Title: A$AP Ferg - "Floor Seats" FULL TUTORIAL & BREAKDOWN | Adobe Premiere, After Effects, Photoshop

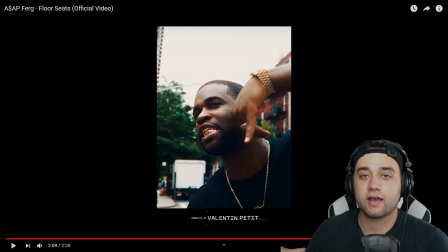4s
Yo, welcome back to the channel, guys. Another highly requested video.
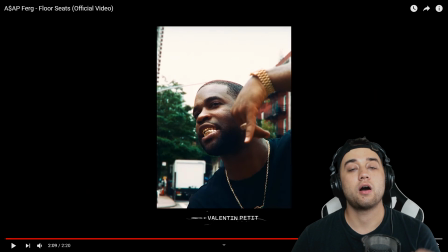8s
Today we're going to be breaking down and giving you guys a full tutorial on ASAP Ferg floor seats music video that dropped about a month ago.
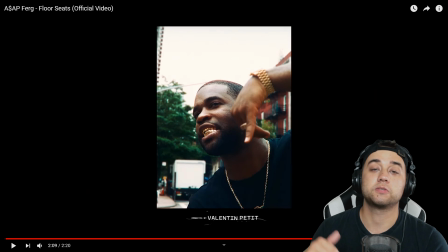14s
This one I've been super excited to make. There's been a lot of really great music videos that have been dropping lately. We have some Travis Scott music video stuff on the way, as well as a bunch of other awesome ideas I think you guys are really going to like. This one was a really great music video. I've already watched this through and I thought this was done very well.
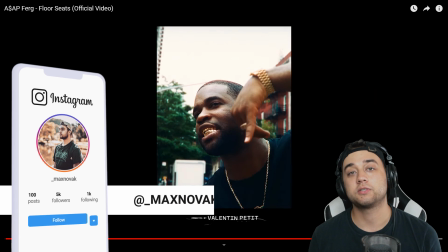30s
If you're new to the channel, the beginning part of this is going to be a breakdown, giving you guys some tips on how they might have shot it, some basic creative ideas surrounding the music video as a whole,
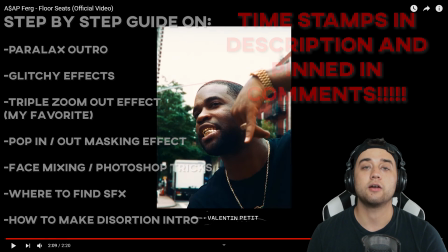39s
and then the second part of this, we're gonna hop into Adobe Premiere and After Effects and give you guys full step-by-step
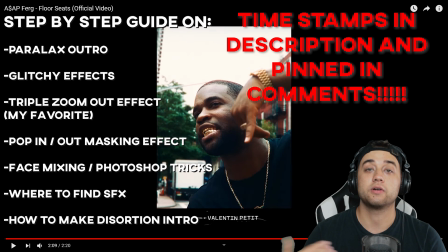44s
tutorials on how to actually do the things that we're talking about and the things that are seen within the music video. So as always, comment below what you guys want to see next. If there's any video that you saw that you like the effects of, you want to see a tutorial on, be sure to comment that.
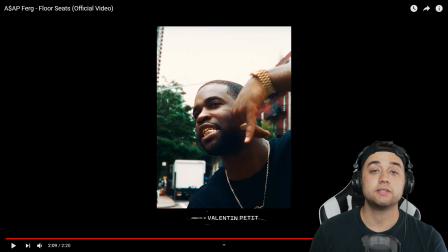57s
This music video, ASAP Ferg Floor Seats, directed by Valentin Petit, not sure if that's pronounced correctly, but did a great job with the video. I thought with the whole AUG aesthetic that they've kind of established, this played in very well with it. There's a lot of great things that they did with the video, which we're going to speak on. Okay, guys, so let's go ahead and get right into this.
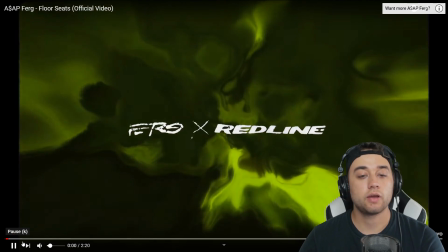74s
Let's play this through and check it out.
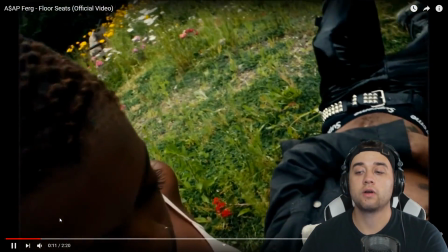80s
So here is our intro scene, and there's a lot going on here, some inspirations that stick out to me right away.
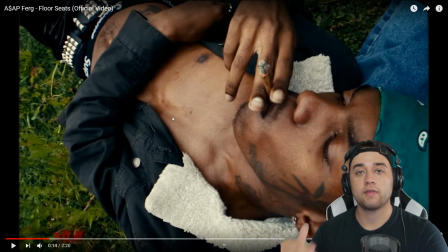87s
So first things first, the way they shot this intro scene is very reminiscent of that Kids Turned Out Fine music video for ASAP Rocky, directed by Dexter Navy.
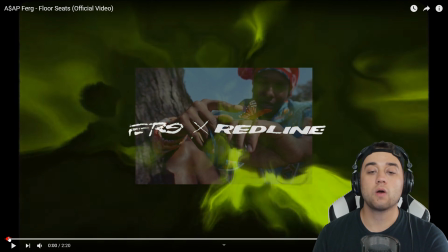95s
You can check out the video I made below if you're interested about that. So this intro itself, this is something that'll be easier to actually show you than explain to you.
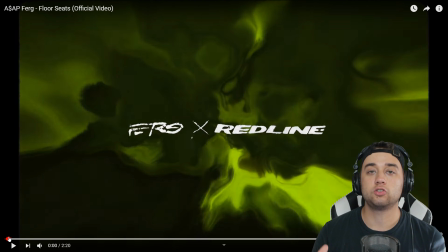103s
So when we get to the step-by-step tutorial part, and we're actually showing you the different plugins that you can use to create this distortion, they use a simple little zoom effect, which you'll see.
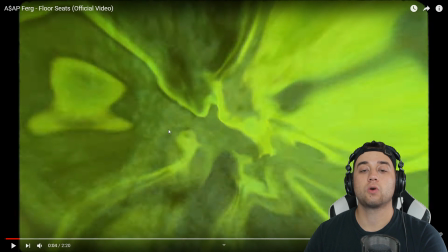111s
So a nice little lens zoom, as you can see the edges are getting distorted. If you're looking for any kind of transitions like that, check out my website below.
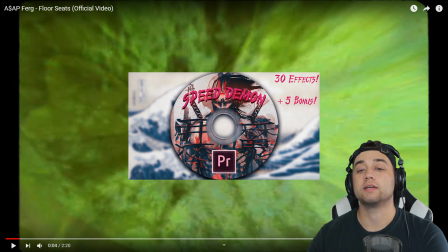119s
We have a Speed Demon transition pack, a bunch of awesome things just like that. Link to that will be on my website below.
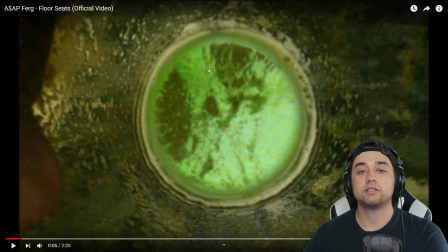124s
We zoom into the shot of the jar. To actually get this here, what they may have done is taken a piece of what they created here,
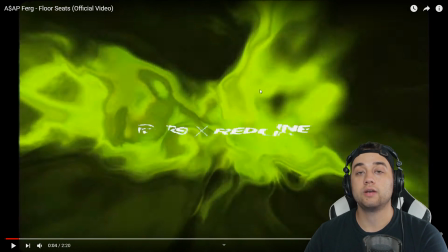131s
and this essentially could just be a picture or a video of some grass that they actually distorted heavily.
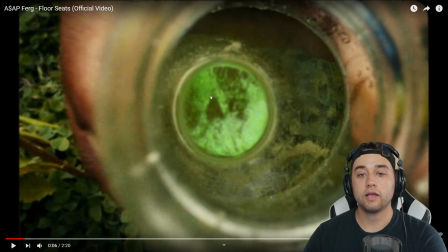136s
Not only is it a cool, interesting, creative little look,
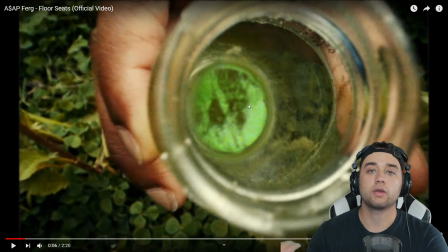139s
but it also ties in with that intro where it's kind of like you're looking into the grass in this cool, glowing, distorted fashion.
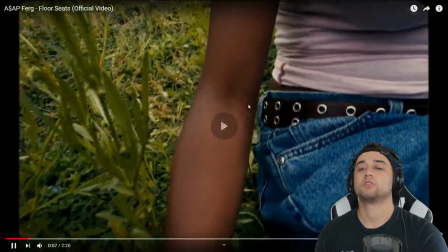145s
So let's play that out.
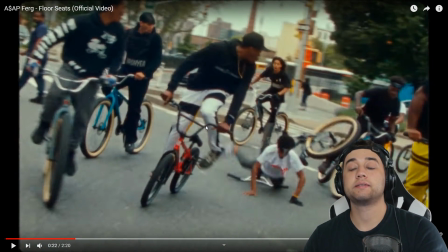151s
So let's go ahead and break down that sequence that we just saw, and there's a lot going on.
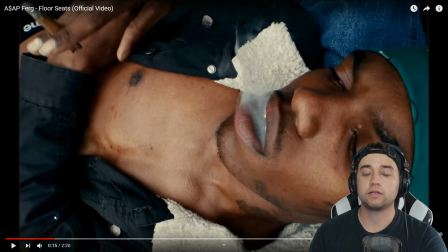155s
So the first effect that stands out for us is we go from this calm, kind of mysterious part at the beginning, and it ramps up just like how the song does.
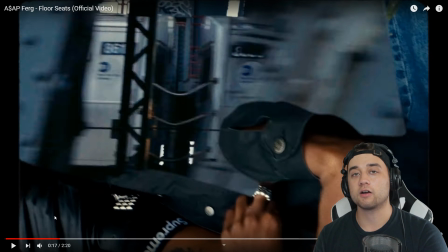162s
We'll play it out. As that intro of the song builds up, we bring in this kind of fast moving footage.
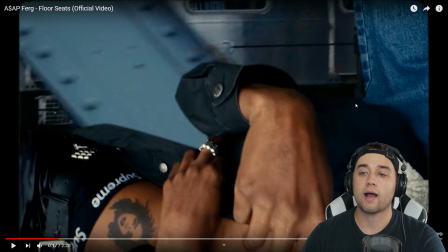168s
And to do that, they're actually just using some tracking and some masking to cut out the grass here. And then what they do is they actually cut out whatever was here. We'll show you that at the later part of the video where we do the step by step.
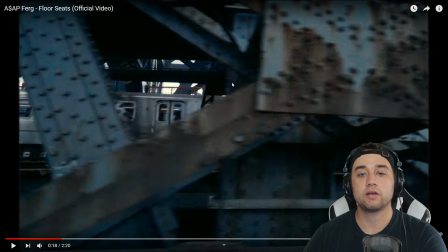179s
Now, as we move along, you'll see that there are some nice geometric shapes in this that they use to actually crop in.
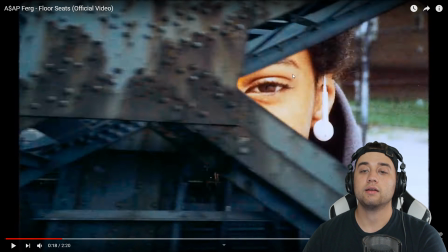185s
So you'll see this next frame, they pop in using masking. And essentially what this really is just a lot of pictures that they took on set.
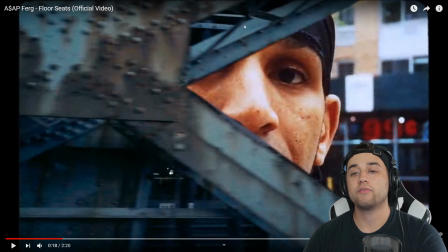192s
So they have all these extras here.
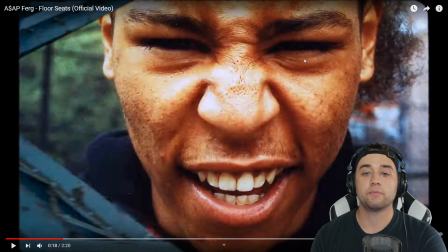194s
They probably told them to look at the camera straight face, and then they probably told them to look at the camera shouting, yelling, whatever, to get these really expression pictures.
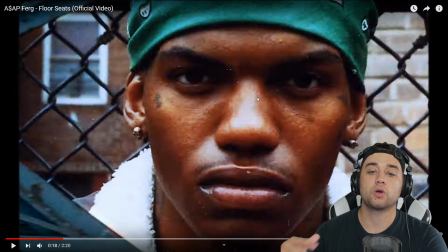202s
Now we're gonna hop into Photoshop later and we'll show you some of the techniques that they use for the film, some of these overlay, some of these paper overlays, some of the masking techniques they did to create this.
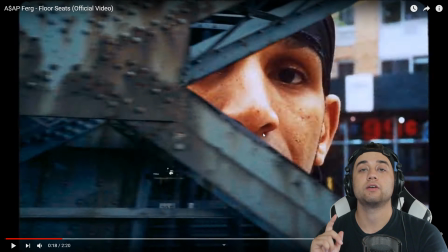212s
And you'll also notice that every single one of these pictures is only lasting one frame. So I'll click one frame over, bam, bam, bam.
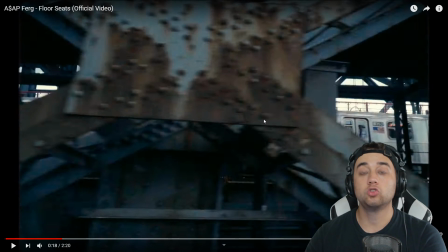219s
So we play that full speed, it's gonna be super fast. Just like that.
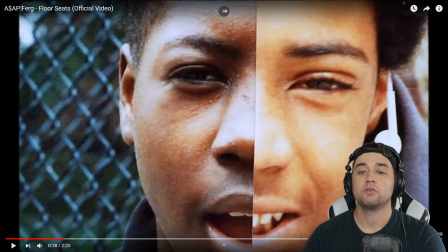223s
Now they're also mixing together the pictures just using masking, using cropping, which is a pretty cool technique in itself.
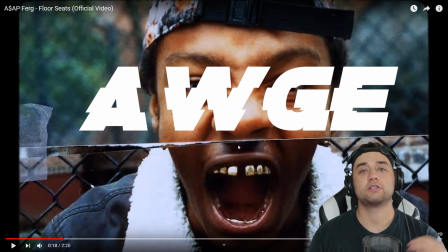229s
Now this may have been inspired by a member of 𝐃𝐈𝐆𝐈, which is the ASAP Mob's creative production group.
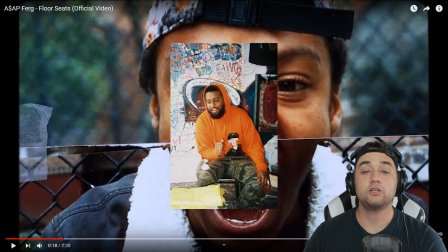234s
They also do a lot of other stuff on the side, but either way, there's a member of 𝐃𝐈𝐈 named Hiji who's been involved with a lot of the music video and a lot of the visual things that they do.
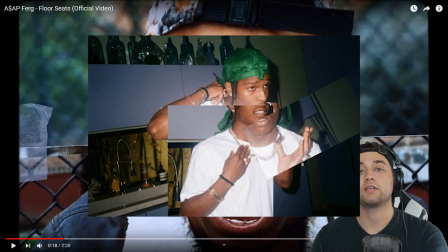241s
His personal style mixes these blends of different body parts, different facial features to create this cool abstracting artwork.
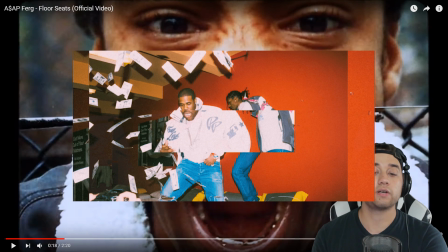248s
So that's pretty interesting.
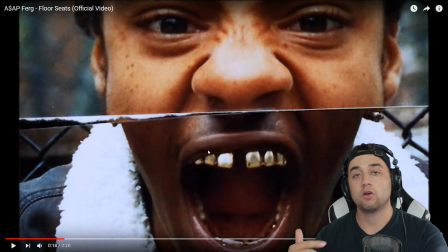249s
I'm not sure if Hiji himself was a part of this music video creatively or production wise, but that definitely could have been inspired by him.
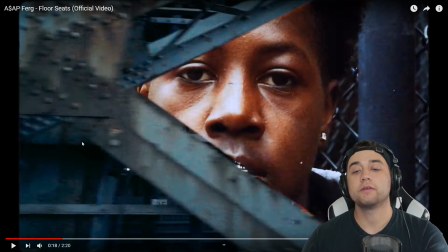256s
So let's go ahead and play out this next sequence and check it out.
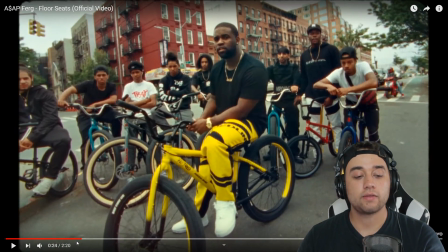264s
Okay, so a lot of interesting stuff happening there. Let's go and actually give a little breakdown of that.
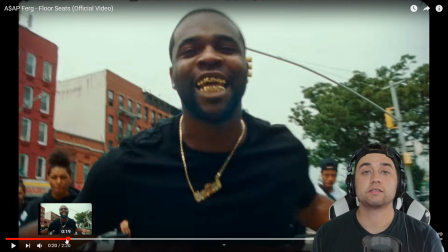269s
So I don't want to be pausing too much because I do want to show you guys the step-by-step. I know you're probably most excited about that. This is very, very important, and this is something that every aspiring director or editor should know.
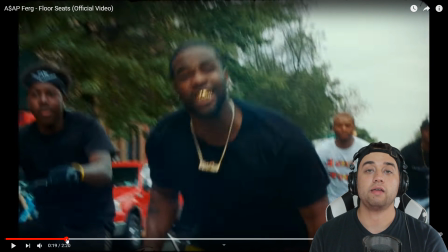279s
This music video in particular does a great job at using sound effects to really give you an immersive experience. And I say this in so many different videos. A lot of you have probably heard it before, but this is a great prime example of how to really do it in a realistic fashion.
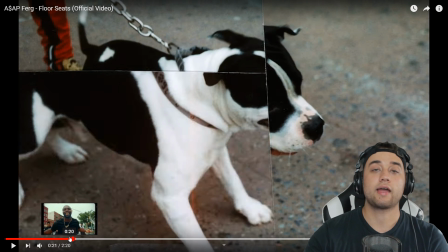293s
The dog barking, people people falling off their bikes. There's a sound effect that's layered underneath all of that video to pack even more of a punch visually. That's something that can elevate your music videos or your videos in general a huge, huge amount.
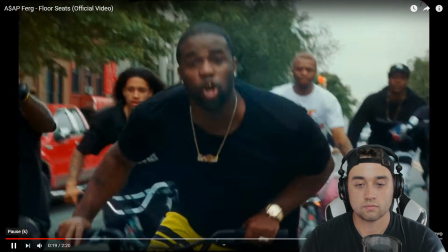305s
So let's play that one more time just so you guys can hear.
Floor seats for the next couple models going this.
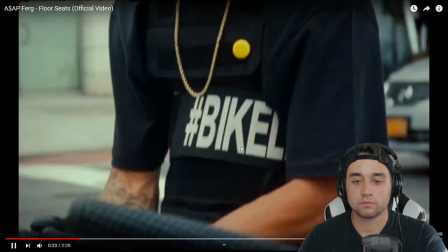311s They don't even want to pick. Want to lick up one of.
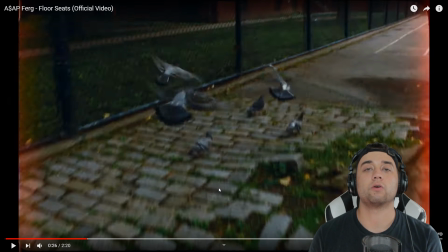314s
So you have the dog barking, you have people falling off their bikes, you have the sound of the bikes in general, you have whenever they use those paper overlays, you have that kind of rummaging through paper sound effect, you have the sound effect of these pigeons. Everything you see in the video has a matching sound effect to really tie the entire experience together.
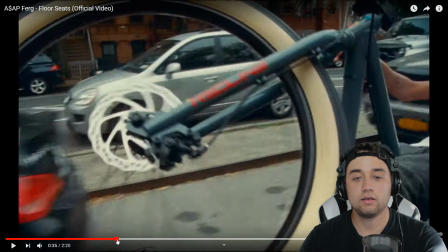329s
So before we talk about that crazy 360 that we got going on here, I want to talk about all these little B-roll shots,
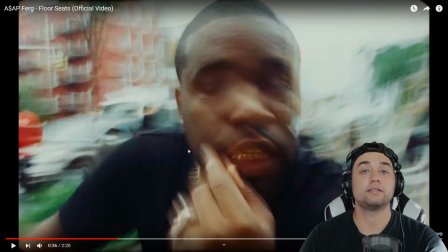335s
because these look pretty distinct and different from a lot of what you guys may be used to seeing. Now, if you want to create this look yourself, you can do it with in-camera when you do shoot it. All you need to do is shoot at a low shutter speed.
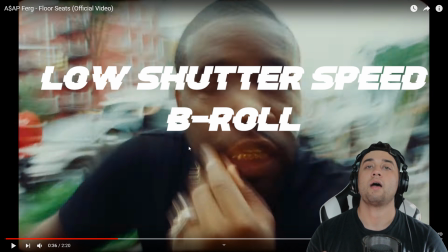348s
The lower your shutter speed, the more crazy motion blur you're gonna get. The higher your shutter speed in your camera, the more crisp it's going to be.
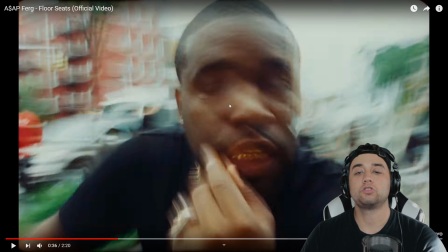354s
So they also may have added a little posterized time effect just to actually kind of chop this up and make it even more distorted.
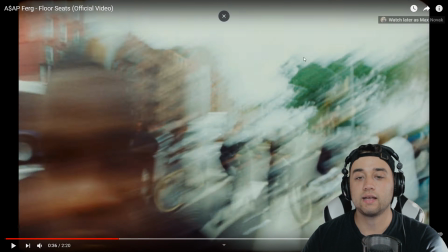362s
We'll talk a little bit about that more when we hop into Premiere, but it gives you this very distinct kind of crazy motion blur look that is going on throughout a lot of this.
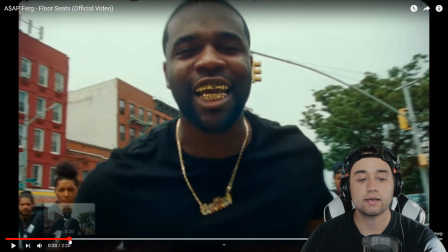370s
And for the high motion parts, like when they're biking, you'll see that they use that technique a lot.
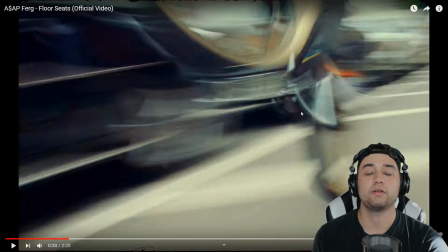375s
You'll see that's very high motion blur, all done within camera, just using a low shutter speed, just like this.
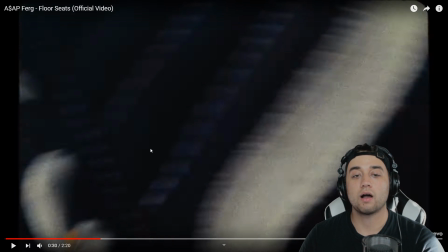380s
Use this little masked walk-by frame blocking to transition into the next scene, and this was really great.
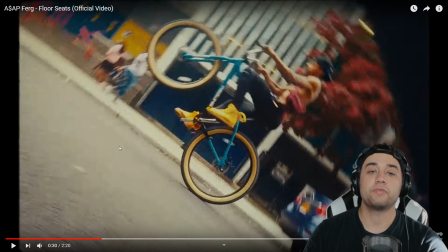386s
They use an awesome slow motion sound effect to really play this off, but they also use some really great camera movement to match and get this rotation. Now, this works really well with this clip because you already have these spinning bike wheels which are going on,
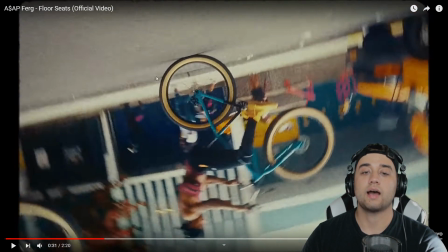400s
so it just kind of matches and it just adds this crazy dynamic, like you have a camera on the actual wheel.
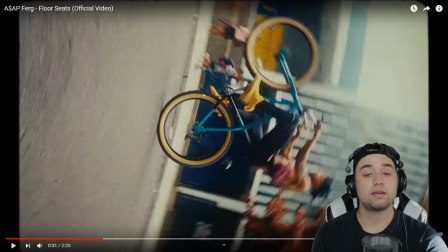406s
And to create this, what they could have either done is, yes, they could have mounted a camera on a wheel, but what I'm guessing is they had some sort of gimbal.
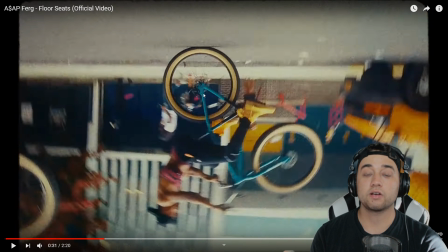412s
And you can do this with a lot of gimbals. Just search camera gimbal movements, and you'll find a lot of different tutorials and content on that.
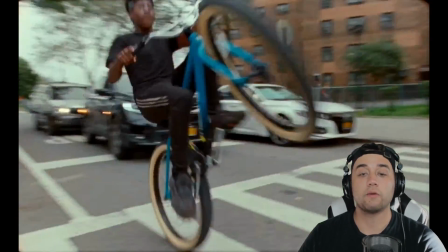420s
Some more great sound design here for all the bike scenes, going through all these streets.
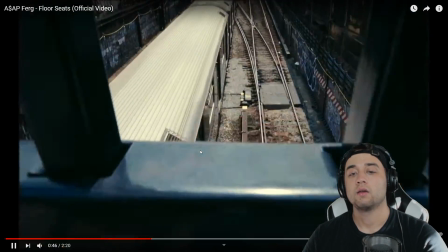424s
A lot of cool, interesting visual shots. Some more of those paper overlays, which we'll show you in Photoshop.
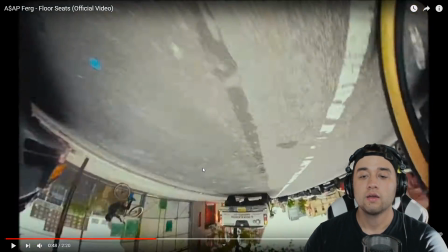430s
And here we'll pause this. They use another little 360 camera technique. Now this part here is also very interesting, a lot going on, so let's break this down.
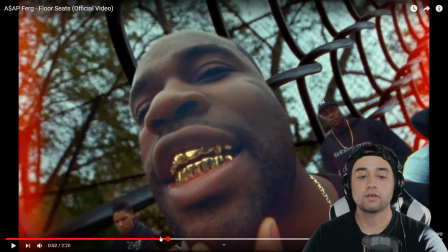437s
What happens is they're gonna use some masking to take away a lot of the background. They're keeping some of the subject, like this guy here, as well as masking around here. But essentially what they're doing is they're putting a different shot that they got, this close up of the fence,
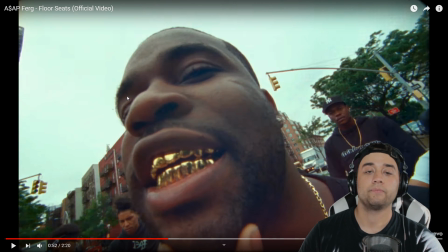451s
and they're popping it in the background for 3 frames and then making it disappear. Go another frame, they pop to just the fence with everything taken away.
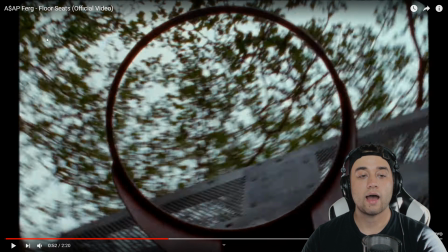460s
Then they switch to this crazy kind of high motion blur, low shutter speed shot of the inside of this.
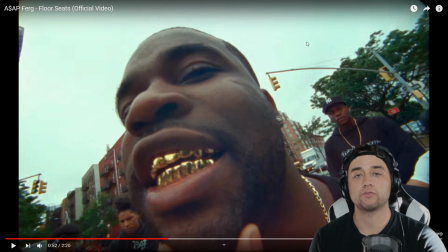467s
And they're mixing in that shot every little few frames. So it's kind of like a reverse freeze frame where they'll make something pop in for a few seconds to kind of show it to you.
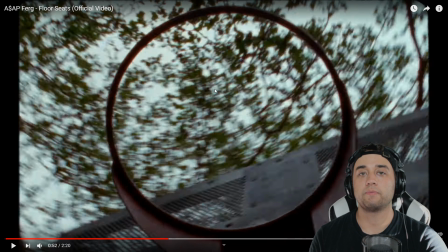474s
They'll make it disappear, then it'll come back. So just playing around with making things pop in and out by making them appear for a few frames.
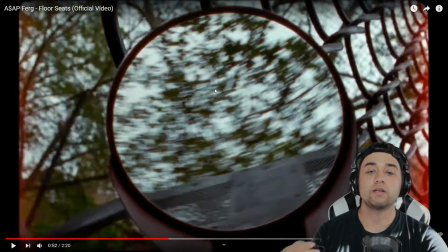481s
We're gonna go over that within Premiere. It's pretty simple, but you can do a lot visually with just making things pop in and out.
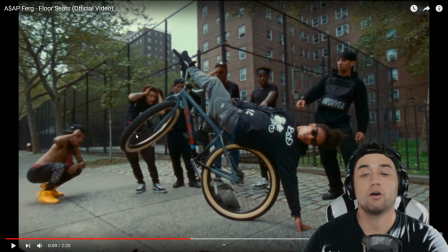488s
Now, I'm guessing what they're doing is they're actually just standing still for a lot of this, and that's pretty impressive being able to do that.